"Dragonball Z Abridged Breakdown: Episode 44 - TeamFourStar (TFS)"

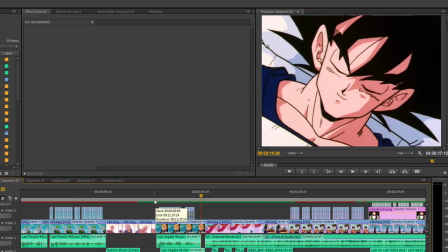It initially served as a cutaway and a way to remind people of Goku's condition, but halfway through the editing process,
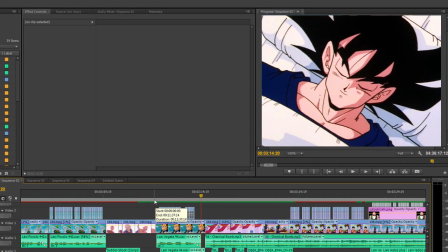we decided it was just too much like the original, and considering it was filler to begin with,
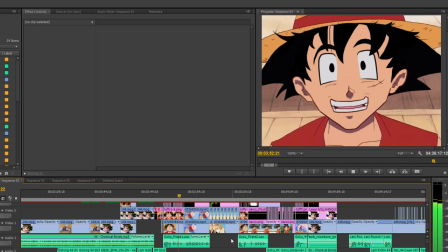it needed to be changed. And so, we came up with Goku's dream sequence, art supplied by the incredibly talented Stefan Krosix.
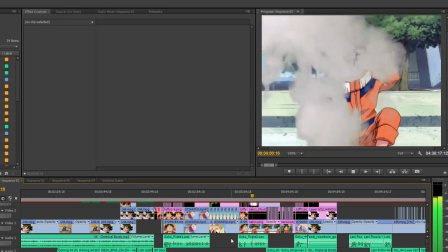You can see the comparison shots here. Also, the smoke here is just a stock video smoke bomb.
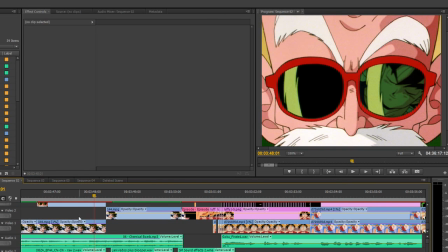As for the reflection of Goku and Roshi's sunglasses, I just used a color key,
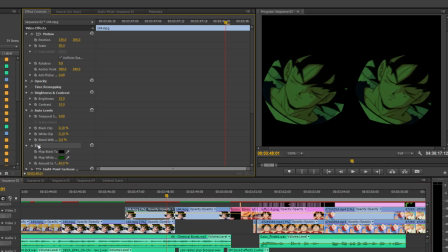pasted a couple of tinted shots of Goku sleeping under them, and used the Spherize tool.
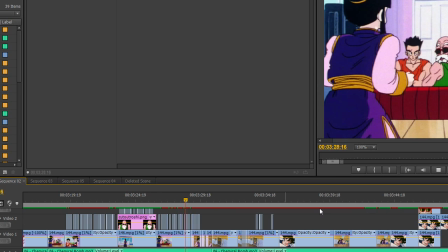And yes, that is Chemical Bomb by the Aquabats in the background. Why?
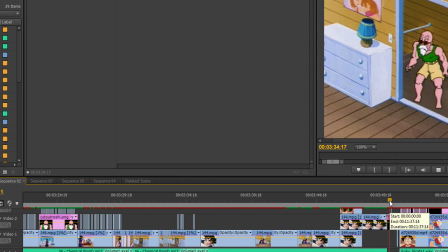Well, there's always a song playing over Roshi's radio, and I just thought it fit. I also gave Cell some eyelids here to accentuate his frustration.
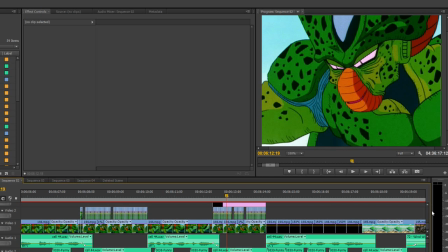Nothing all that new or impressive, but I thought I'd cover it.
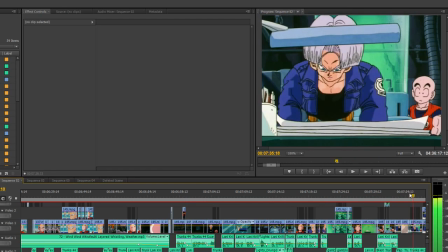Now, this scene here was a lot of fun to put together, but there's one part in particular that's left a bunch of people curious.
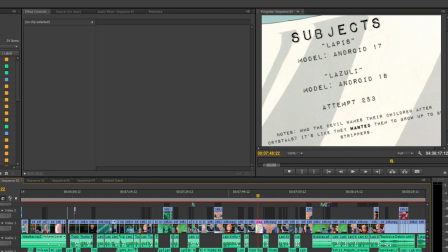See, when Trunks points out Android 17 and 18's original names, as well as Android 16's design concept,
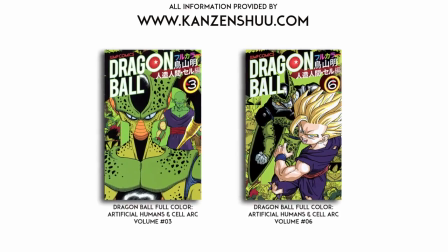he's actually pulling from a couple of 2014 Q&As featured in the new Dragon Ball full-color graphic novels,
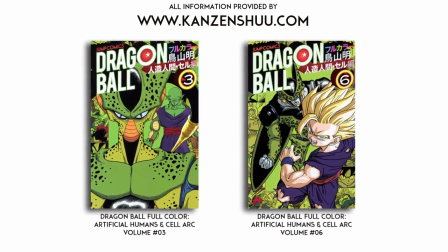where Akira Toriyama himself sat down to dish some previously unknown details.
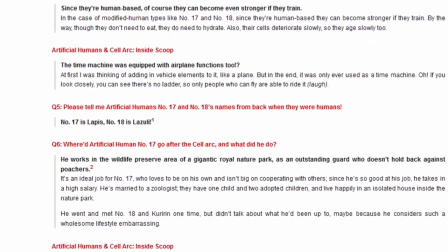Lapis and Lazuli are, according to the creator, 17 and 18's real names respectively,
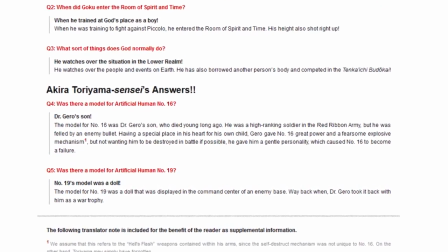and Android 16 is apparently modeled after Dr. Gero's son, who was a soldier in the Red Ribbon Army but was killed by an enemy bullet.
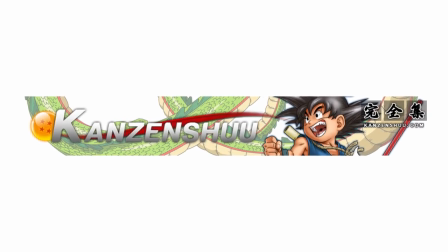Thanks to the folks over at Kanzenshuu for their efforts in translating these Q&As. Now we're all learning, yeah!
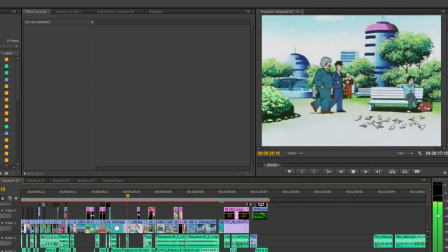And finally, this last scene is one of my favorites in the show.
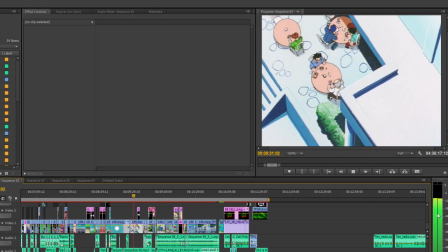We've never done something quite like it before, and it took me a while to get the right music placement, sound effect mix, and visual cues.
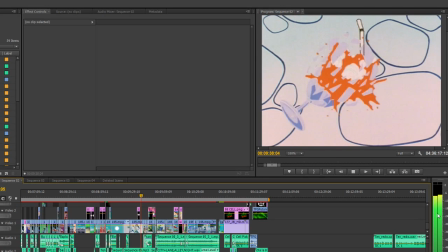Actually, there's a couple of big visual edits here too, as well as a very obscure reference to an older joke.
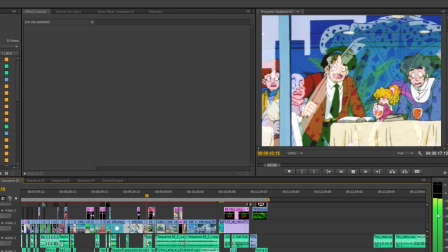One of the visual edits involves the clothes of the man's cell absorbs in this shot here.
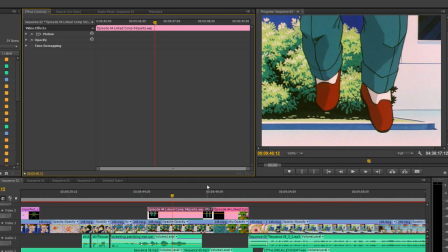See, originally, the clothes belonged to a man completely separate from this gentleman here. However, with the way I was editing everything together, I wanted it to be apparent that the person being absorbed was him.
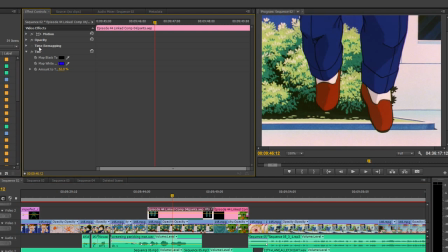And so, I used the roto brush on the clothes themselves, and I either pasted it over a tinted layer of the original, or tinted the actual clothes themselves.
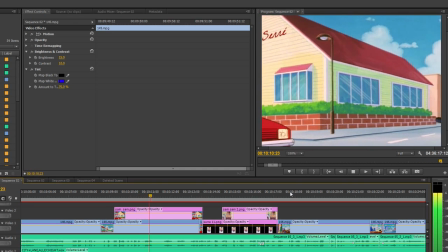The second visual edit and reference is the restaurant scene here.
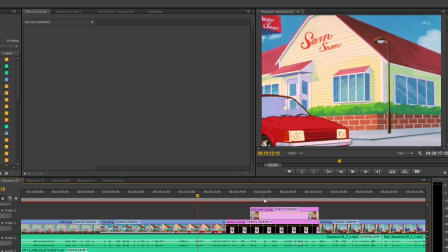The name of the restaurant was originally Sam Sam, but I wanted to make it something more unique and relevant.
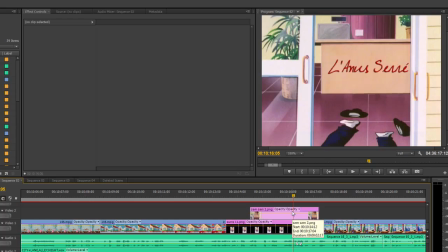I changed the name to La Nuit Serrée, which, if you know your French or are familiar with Google Translate, means the tight anus or tight ass.
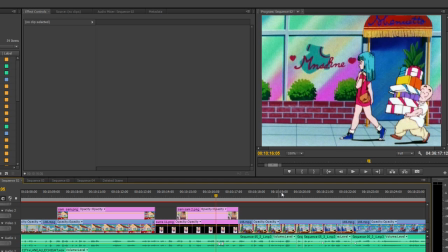But this is actually a reference to episode 31, where Marin asks if Krillin has made reservations at the restaurant.
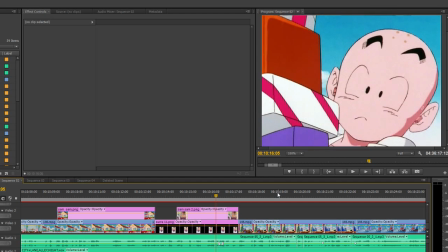Oh, and I hope you remember to make those reservations for Le Nuit Serrée at 7:30. I hear they're very uptight.
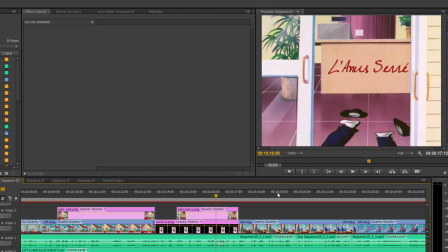Lastly, thanks to both Rice Pirate and Chris Zito for their hard work during the radio segment.
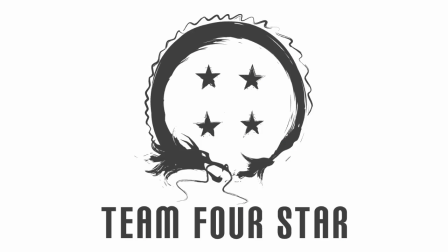Their performances made this scene. Also, yes, I know, there are two flies in episode 43. Also, I said exhibition instead of exposition. Thank you all so much for the helpful comments pointing out my flaws.
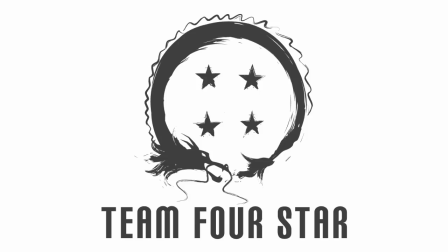I appreciate the dedication. But seriously, yeah, I'm a dork. The flies are actually the continuation of a long-running joke of people seeing terrible things during the solar flare and, well, considering Cell's design, I thought they'd be appropriate. And that's it, folks!
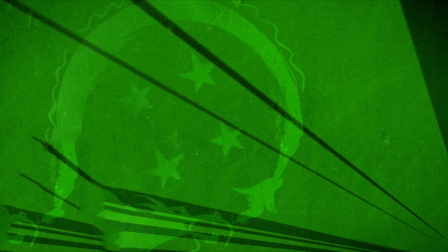Thanks so much for all the support, and I really hope you all enjoyed not only this episode, but the breakdown as well. We're currently busy working on episode 45, as well as Hellsing Ultimate Abridged episode 5. And if you're still wondering about Attack on Titan Abridged, it's still on indefinite hiatus.
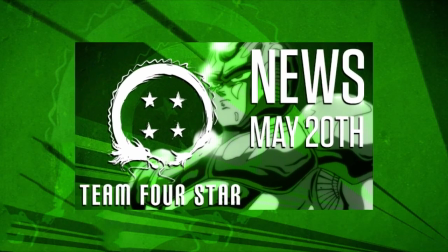If you want to know why, please check out the TFS news for May 20th.
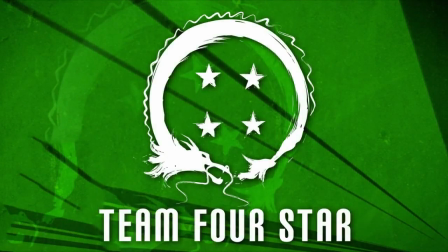We cover all the details there. In the meantime, please do check out our latest TFS gaming videos.
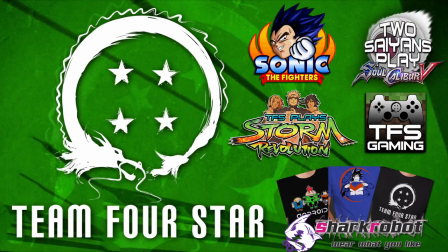We're actually putting up a ton of new TFS plays, not just Krillin and Vegeta and Appa. Also, we're gonna have some big shirt designs coming out soon.